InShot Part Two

three, four.
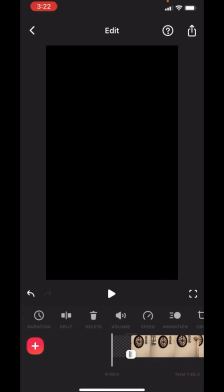So last week we looked at how to edit in InShot. We talked about how to put your clips in order. We talked about how to add transitions. Let's play with some music right now. I've edited the video of just my apartment down, and let's see what we've got.
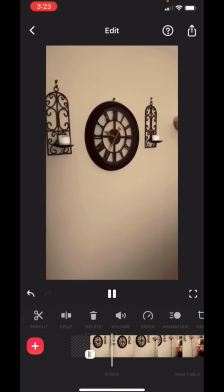So I hit play. The first shot is one of the longest.
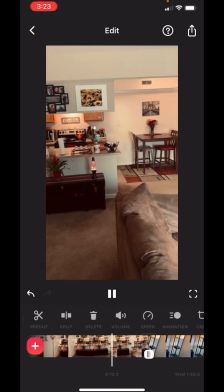And then remember, as soon as we get to the bunny pen, in this case, I went to the lamp.
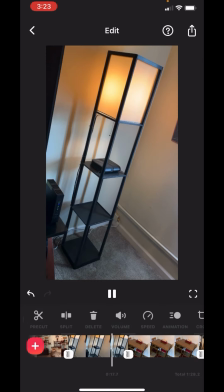There's not much going on right here, so this is short. Here's a shorty as well.
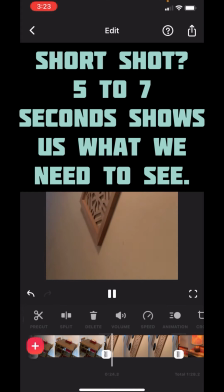If there's no movement, if there's not a lot of excitement, 5 to 7 seconds on screen is long enough for us to get the hang of it.
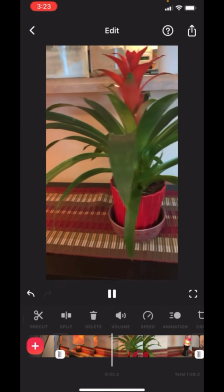But then every now and then, I like to add some camera movement in, like with this shot, so you can see two cool lamps and a big wicked-looking plant I got.
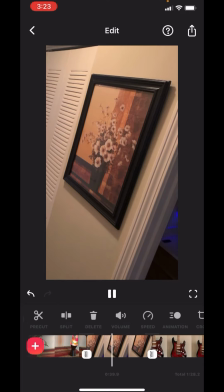And if it's something cool like that lava lamp, don't be afraid to get your camera closer to it.
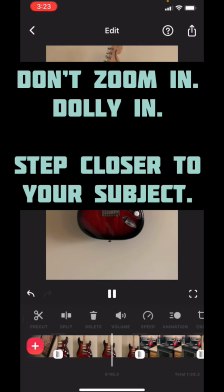One thing I always say, don't zoom in. Think about just taking the camera closer to what you're looking at.
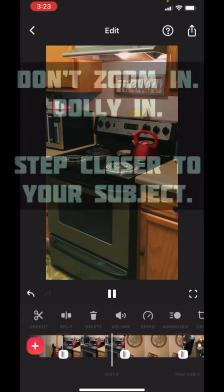That's called a dolly. That's when you move in closer to something.
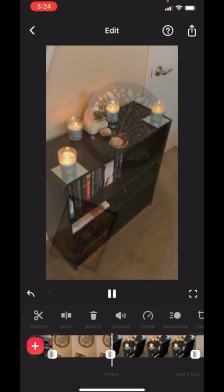But these short little shots where nothing moves, they're short so you don't get bored with it because you want to move on.
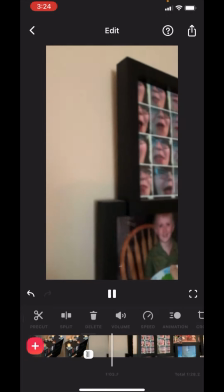You want to show different parts of the thing you're looking at. But sometimes you want some camera movement, like family photos like this up on the wall.
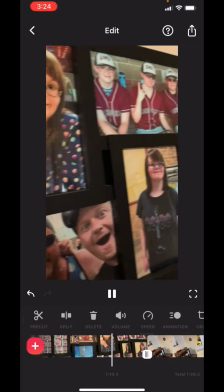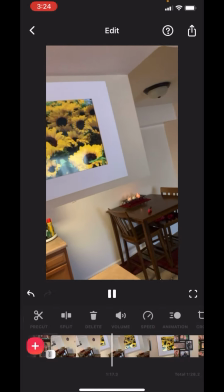And then one last pan to show the photos in the living room that we never saw before.
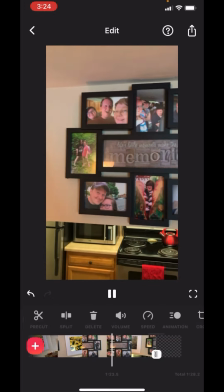And I'm going to use this in, I guess, a documentary, a news type thing I'm working on later.
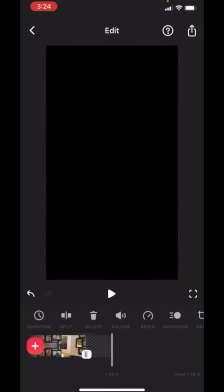But that is the shots of my apartment. Let's talk about how to edit for audio. See the button that says volume? If I click it, I'll see all my shots at the bottom.
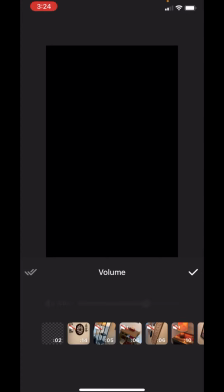I'm going to put some background music, but my refrigerator is really noisy,
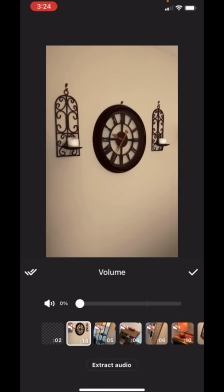so I want to show you how to turn down the volume from your camera so you don't hear something. If you want to mute what's going on, but you want to see the picture. Once you hit volume, you can click on each image.
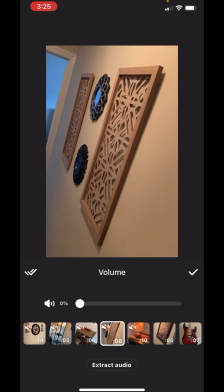You can see I've already turned the volume down to zero, but this one I haven't, right?
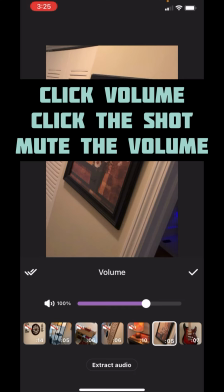So I grab that slider with my finger, move it down to zero.
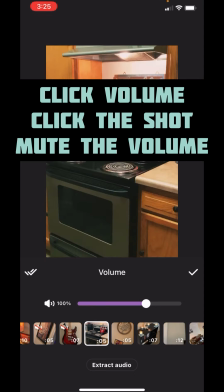I want to turn down the background volume so you don't hear my fridge chugging away and you don't hear my air conditioner.
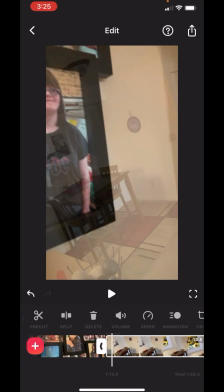Just take each of them, turn the volume down to zero, and click on the check mark. Now I want to find some music to go with it.
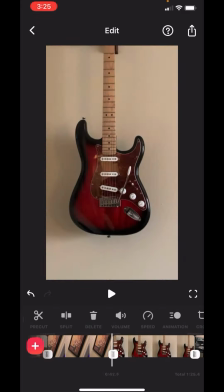So let's go back to the beginning because I want the music to start with the first shot.
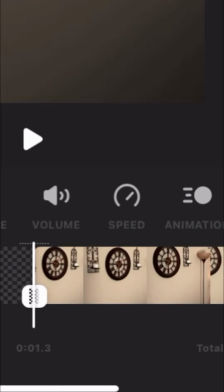So I'm going to put that playhead, and the playhead is the white line that tells you where you are in the movie.
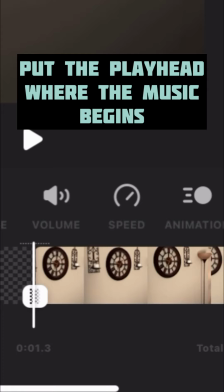I'm going to put the playhead right where I want the music to start. And then what am I looking for?
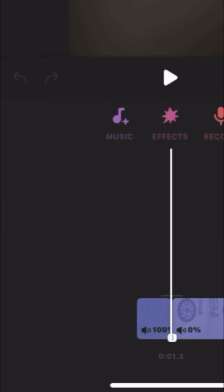There's one called music. Sounds good to me. I click that button. I have three choices.
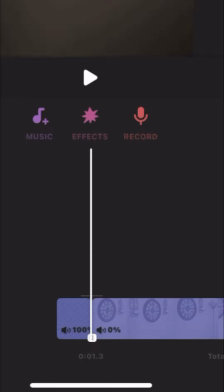I can do music, I can do sound effects, or for record, you can do voiceover. You can add narration to the video when you're done. It's rather swish, but let's go with the music and see what we got.
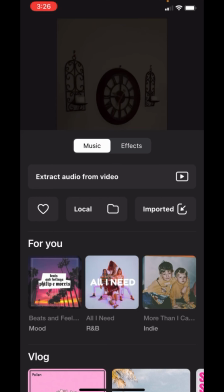You'll just have to search through and see what you can find. I'll find the one I want, and I'll be back in a bit.
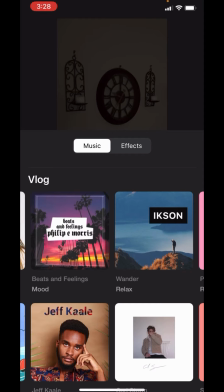All right, I've looked through the menus. Beats and Feelings, is that the one?
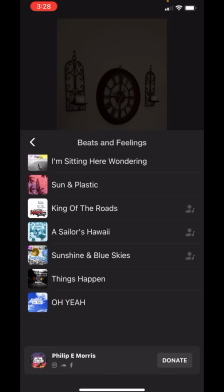Yeah, it looks like Things Happen is the one I like. So I click it, and to use it, click the download, and then click Use.
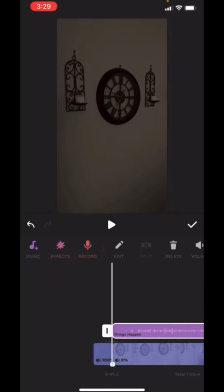And let's see how it looks.